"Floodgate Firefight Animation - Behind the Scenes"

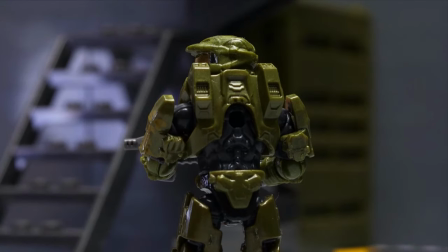250s
Annoyingly I didn't plan the shot too well, and you can see there's a big reflection from the torch at the end of the shot, and the shot wasn't really long enough to cut that out.
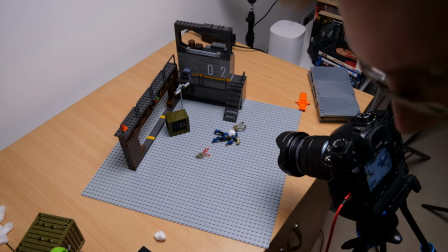259s
Always plan the full shot out. Now let's move on to the fire effects.
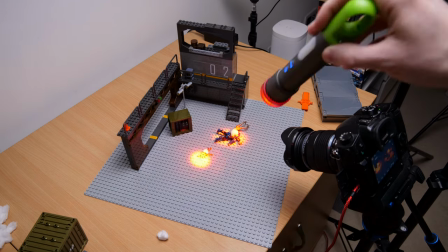265s
I used little pieces of cotton wool, and the torches I had came with some coloured filters you could put on the end.
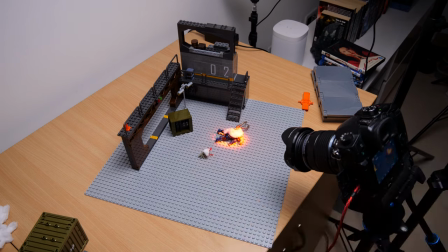272s
So I shone red light onto the cotton wool balls.
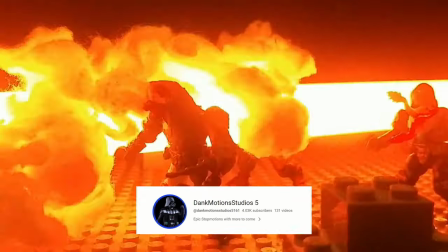276s
This effect was heavily inspired by Dank Motion Studios, from a video he made using that same technique, which looks amazing.
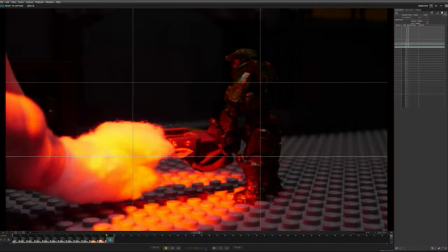284s
I still need some practice at it, but I just kept the torch on it and made sure the majority of the image was correctly exposed,
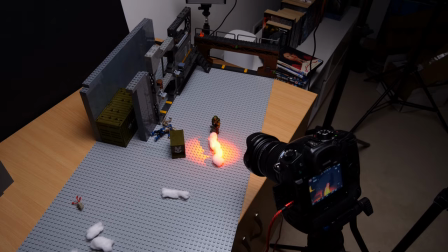291s
and then the torch would make the cotton wool overexposed, which made it look like it was glowing.
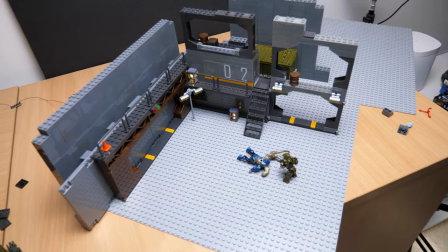298s
Speaking about lights, I used some LEDs to light up the fusion coils.
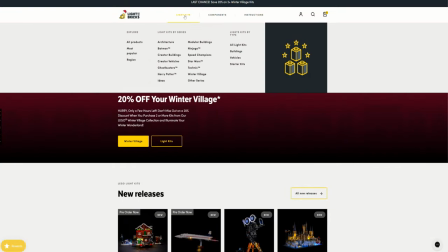303s
I bought these LEDs from LightMyBrick.co.uk. I'm not sponsored, I bought them myself.
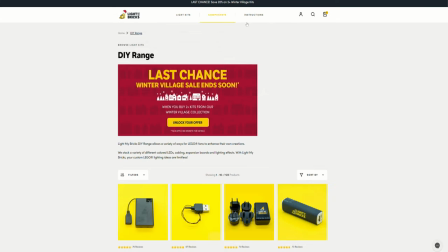309s
They're fairly premium, and there's definitely other options available, but I wanted mine to last, and so far they have.
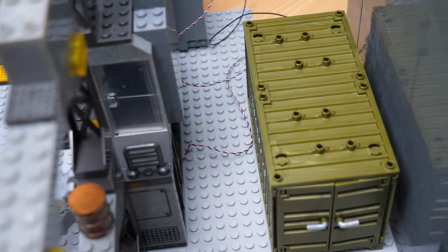316s
I ran the wires underneath the set, and made the colour change to red when I wanted the fusion coil to explode.
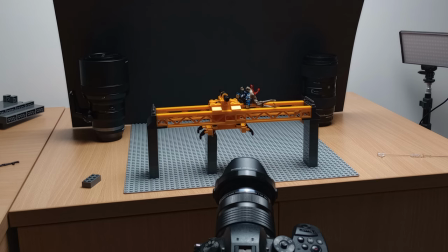326s
To make the Flood Elite Form jump, I used the classic technique of holding it up with a rod,
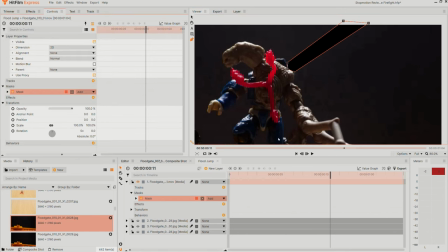333s
and then erasing the rod from each frame by adding a mask over it in HitFilm.
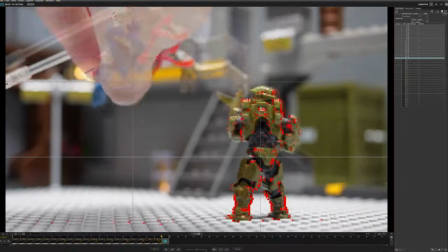342s
At first I made the Elite Fall really slowly, and I had to cut a bunch of frames out so he actually looked like he was falling quickly.
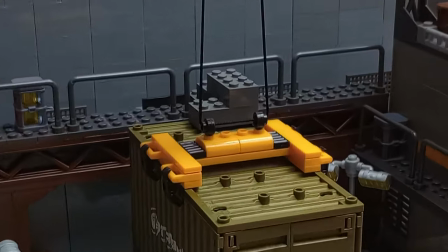351s
Like I said in the actual review, I added some bricks to make sure the cargo container didn't move while animating the rest of the set,
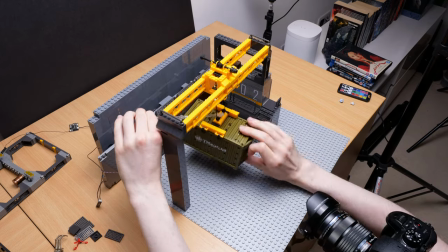359s
but to make the container swing when I wanted it to, I used a rod to hold it, and I actually moved the container frame by frame myself.
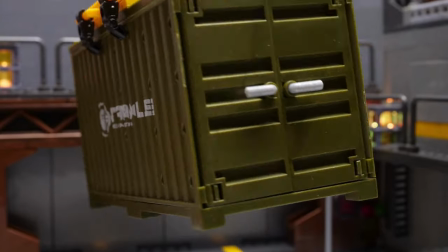367s
I made it look like it was swinging, and luckily I think it turned out really well. So yeah, that's basically it.
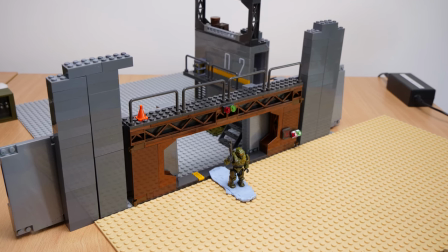375s
If there's anything else you'd like to know, feel free to leave a comment and I'll try to respond to everything.
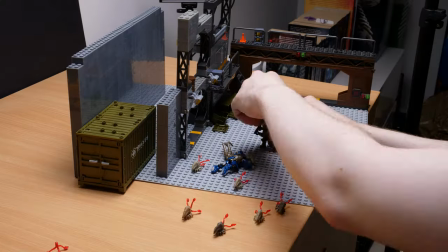380s
Thanks very much for watching, and I hope you enjoyed and maybe learnt something useful. Take care!